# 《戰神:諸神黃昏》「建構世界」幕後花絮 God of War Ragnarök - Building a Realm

Having worked on the previous God of War game, on Freya's house and the forest and kind of the surrounding areas, I did spend a lot of time getting to know Freya's character, and on this game I did get to spend a lot of time with her there as well. So seeing her evolve from this character who is this humble, kind of secretive witch just living in the forest very peacefully, and then has her life kind of disrupted.
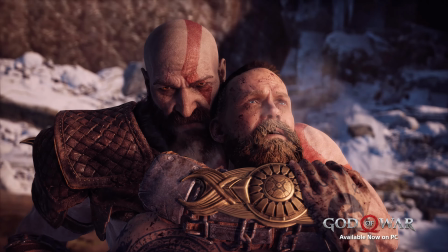(8:37) You must be better than this.
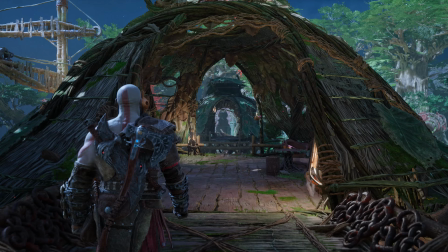In the last moments of God of War 2018, what Kratos had done to Freya by killing her son.
He saved your life! He robbed me of everything!
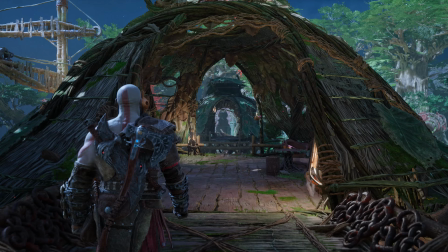(8:56)
We left off seeing Freya very angry and bitter towards Kratos, wanting revenge.
Everything.
We are discovering Vanaheim along with Freya because she hasn't been back to the realm in a long time.
My village. I hardly recognize it.
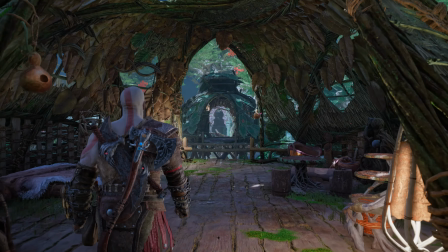(9:14) I used to play hide and seek with Freya in the crops. At harvest time, we'd dance and feast until the sun rose.
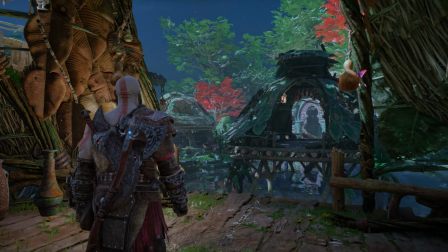(9:21) Why did I have to come back here and be reminded of all this?
We want to show sort of the decline that the realm has suffered in her absence,
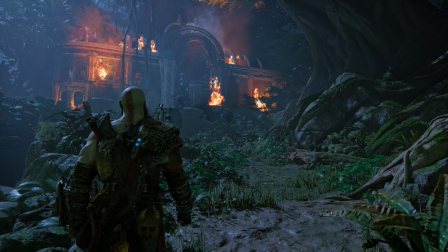(9:30)
sort of the heartbreak that she would feel when she revisits areas that were once vibrant,
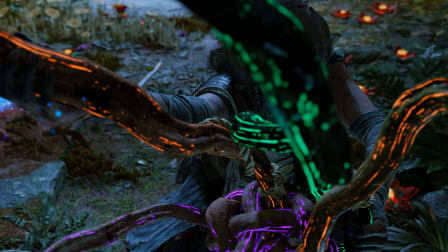(9:36)
that have now succumbed to Odin's forces and their occupation of Vanaheim.
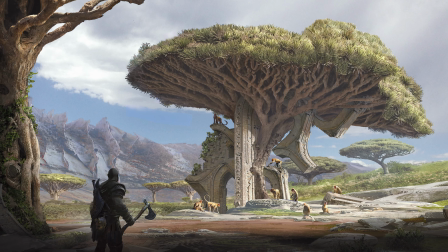(9:44) You are not the one who needs to die.
Just in the environment art alone, you can see this realm used to be something much greater. Freya used to be someone much greater. She used to be a queen, but that's all but forgotten now.
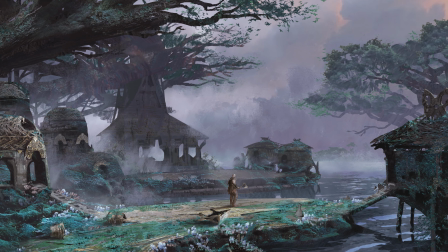(9:58)
All you see are these strewn bits of stone and metal and everything just intertwined with the jungle environment. We want to sort of visually tell that story and sort of communicate that kind of pain that maybe she would feel on discovering, the destruction.
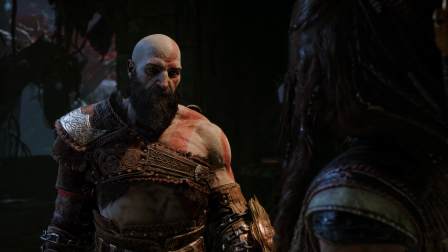(10:17)
But I think there's also a bit of like a redemption as well in terms
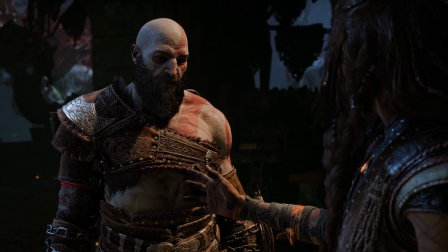(10:22)
of her finally coming back and trying to reclaim what was once under her rule,
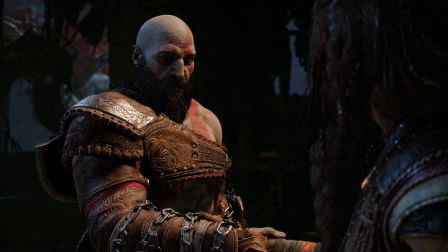(10:27)
and then sort of showing some hope for the future in terms of her starting to mount a resistance against Odin.
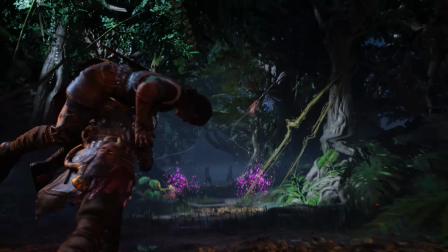(10:35) On your right!
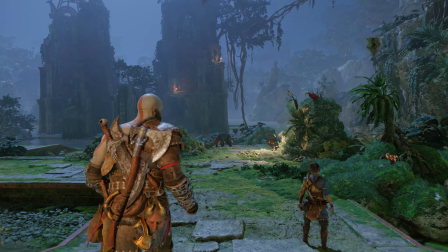(10:38)
Just seeing everything put together, seeing what environments did with all the creatures and the animals and the plant life. My proudest moment with our game is just seeing all of it from start to finish coming to life.
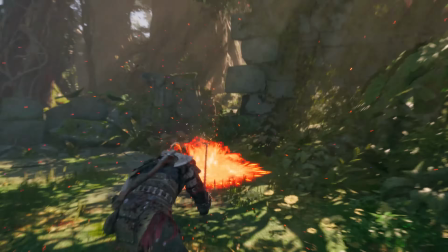(10:52)
The people that worked so hard on it, they really worked hard to pull that world together,
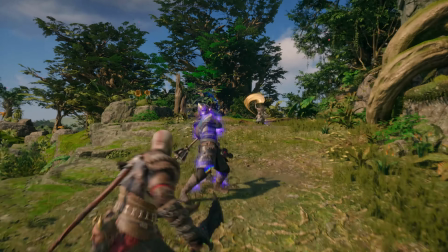(10:59)
and it really shows in how fun it is, even how beautiful it is. Seeing what it became is really amazing to me. When designing a new realm, we definitely take player expectations into consideration,
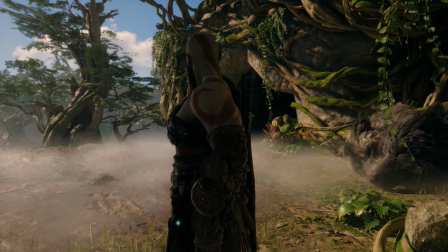(11:17)
as we want to still surprise and delight the player by creating a new space that they have not seen before,
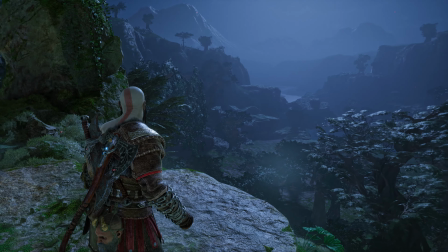(11:23)
but also still maintaining the high standard of quality that we've provided to them in previous realms. It feels good to see, once everything is put together, how much impact it really has.
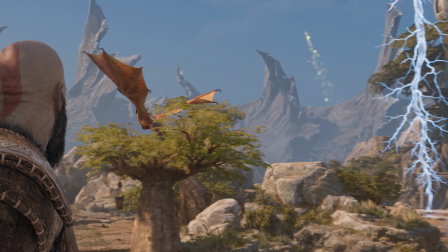(11:35)
The last time I played it, it's fantastic, and I think people will really enjoy it.